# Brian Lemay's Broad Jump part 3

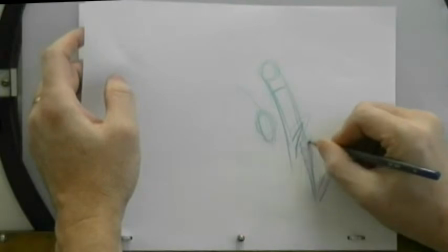I'll do it with the one leg up and one leg down. And then I've got to get my arms
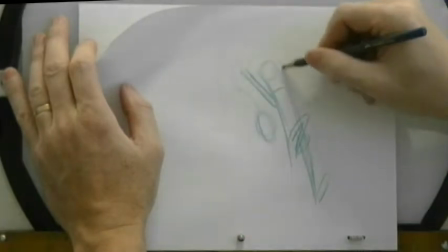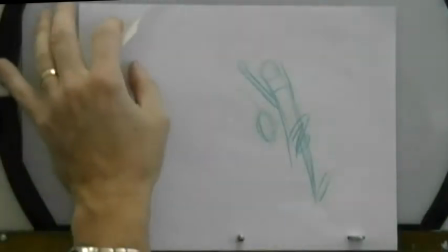okay, so we got to unfold and stretch.
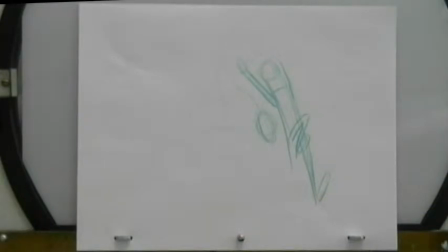And then when my character lands, so this is not necessarily my contact point.
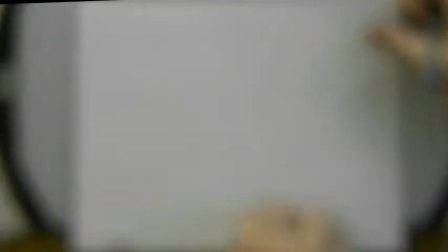It could be the heel contact point, but it's not actually the foot down contact point.
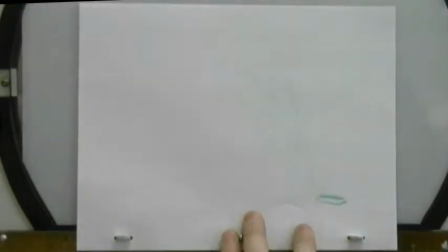So that's what we do next, where the foot plants here. You don't necessarily have to have this one come down at the same time.
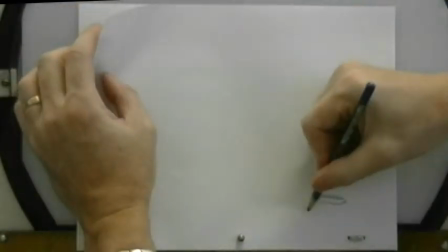So in this next key position, you don't have to have both feet down at the same time. You could do a 1-2.
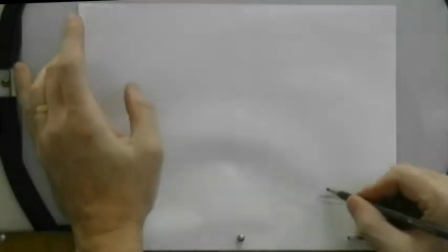Right? So this one could be our contact point for the foot with the bent knee position here.
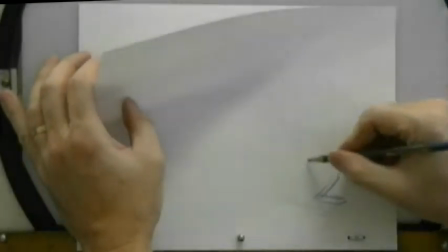We have to follow our overall path of action here. That's where my butt would be.
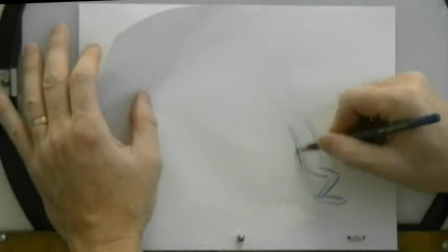In like that. Actually, I'll shift it over here because this leg here still has to be.
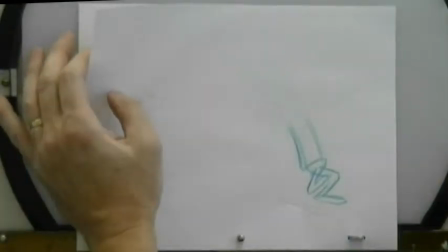So it could be like that. And then on the next drawing, which would be my next in-between, that's where I put the other foot down. Okay.
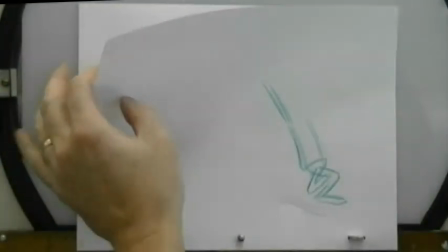The arms act exactly the same way the tail would act on your double ball bounce.
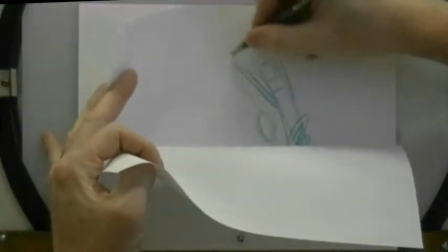As it comes in, you have to follow the path of action that's been created by the shoulders, because that's the leading part.
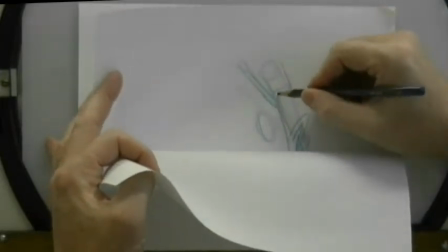Okay, if we treat this as a double ball bounce with the tail, here's the ball that's attached to the tail.
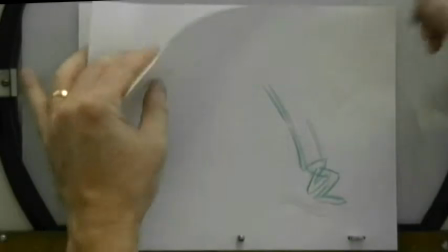And where this ball, the shoulder joint, goes, that's where your arm has to follow through on that path of action.
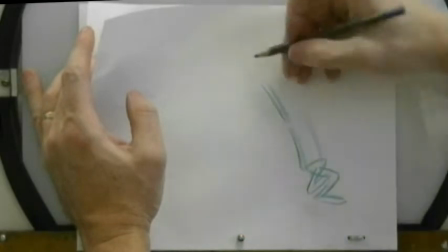It can't go anywhere else. Right? So in this drawing here, I can't stick my arm out here.
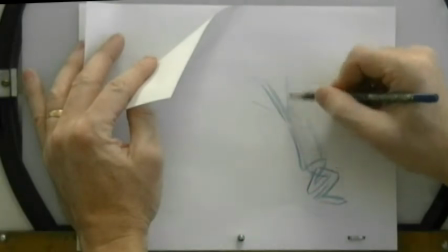It would look weird. I also can't stick it in here, because that could look weird unless I do a bend on it.
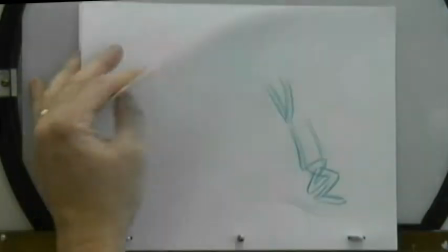And that's where we get into the pendulum swing theory, where you have to lead and pull.
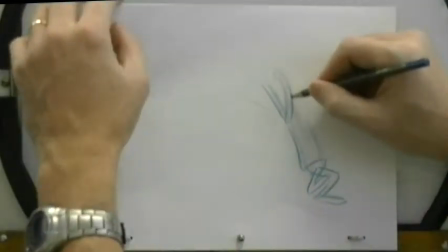Okay, so something's going to have to drag here. So you could do this position here, going from here to here.
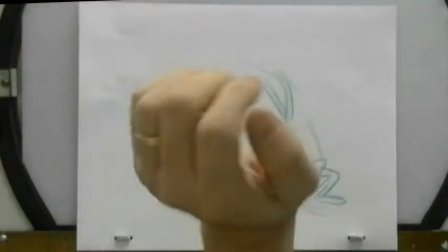There's my path of action now on the hand, and that would dictate that the hands now have to follow a different path of action, kicking out in front.
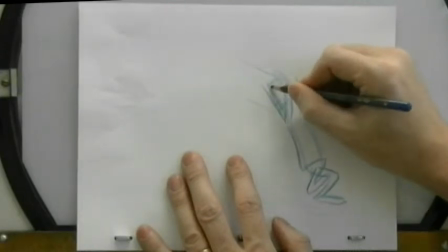Okay, so it's all cause and effect. What's going to happen next, and why is it happening?
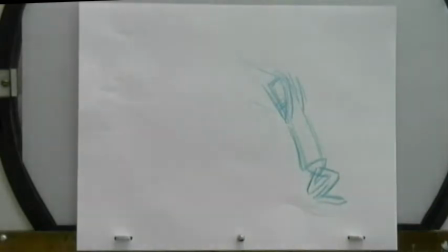Is it logical? Does it make sense, and is it following the path of action?
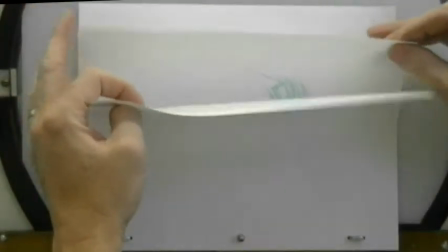Every drawing you do will dictate what the next drawing does, essentially. So, in essence, when you have your character jumping up this high,
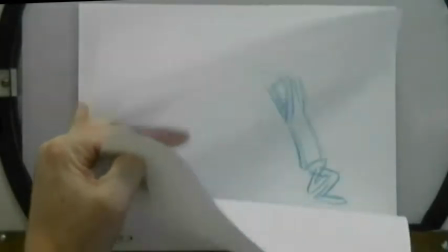it will automatically dictate all the following action, right?
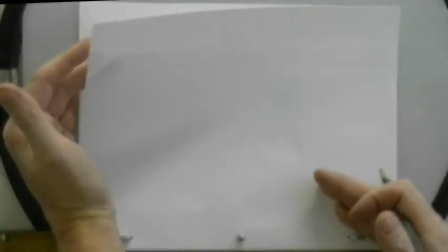So now your character, when they cushion and hit their low point here, they have to hit a fairly good low point.
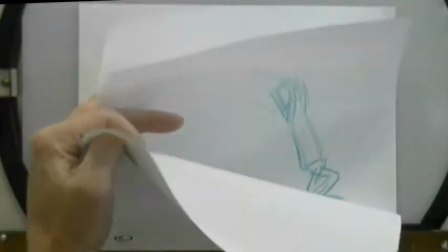They can't just stop.
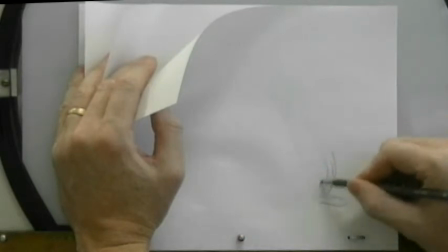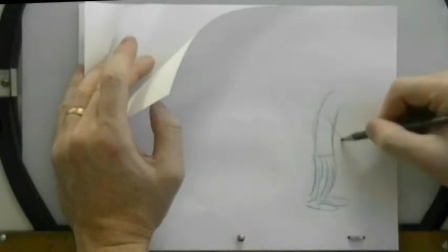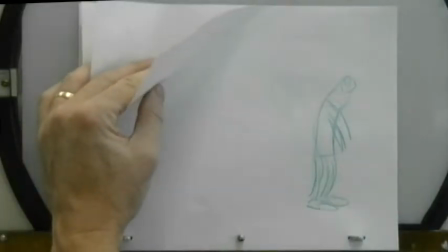They can't just go to that position there. That's too stiff. Clunk.
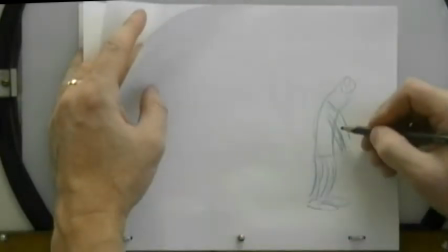Okay? It doesn't make sense to be in that position because all the momentum that was built up and the path of action and the distance that the character traveled,
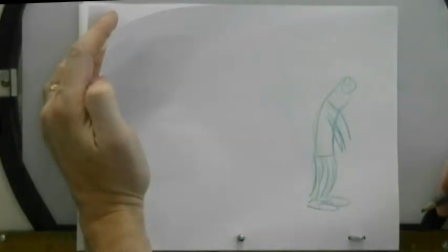that does not make for a logical conclusion to that overall path of action.
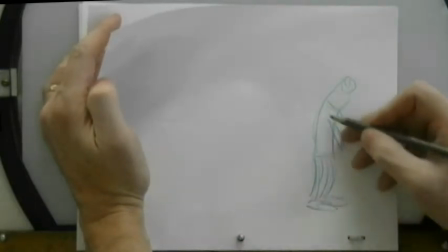It's going to look like the character stuck to the ground and for whatever reason, some force stopped them from moving forward.
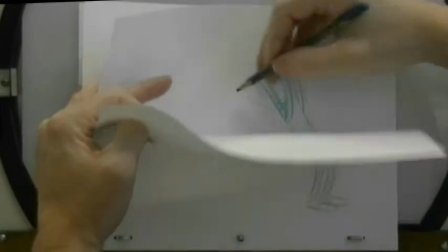Okay? Too much energy has been built up and thrown in that direction that no, that doesn't make sense and it wouldn't work.
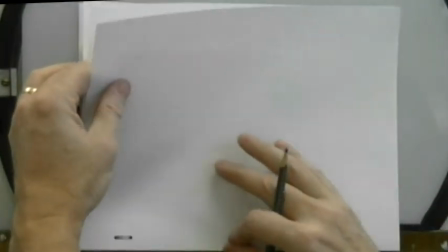So we've got to carry this through to its logical conclusion. And I've seen this in the jump up and down, where I've seen a lot of people have their character jump up a certain height,
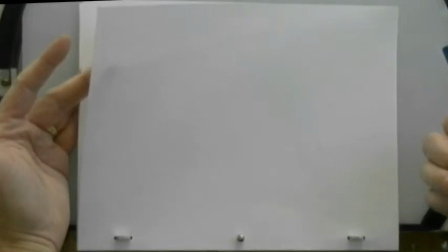and then the recovery is like, what the heck is that? There's no recovery at all. It's like, big jump here, and then, burn, like that.
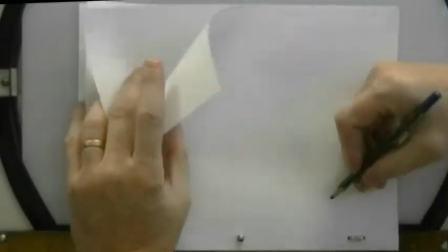Can't do that. Okay? It doesn't follow through. So, if you want to,
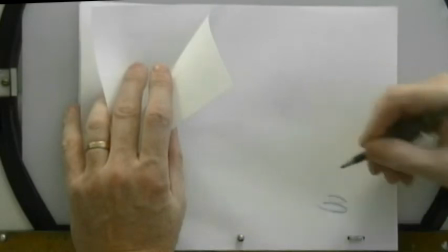the other thing that I'll allow you to do is if you want to, you can do a staggered foot position, where this foot comes slightly forward.
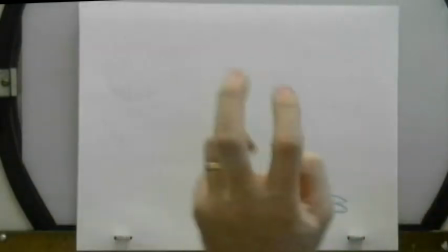Okay? And if you really want to get fancy, is you can have the other foot step forward after that.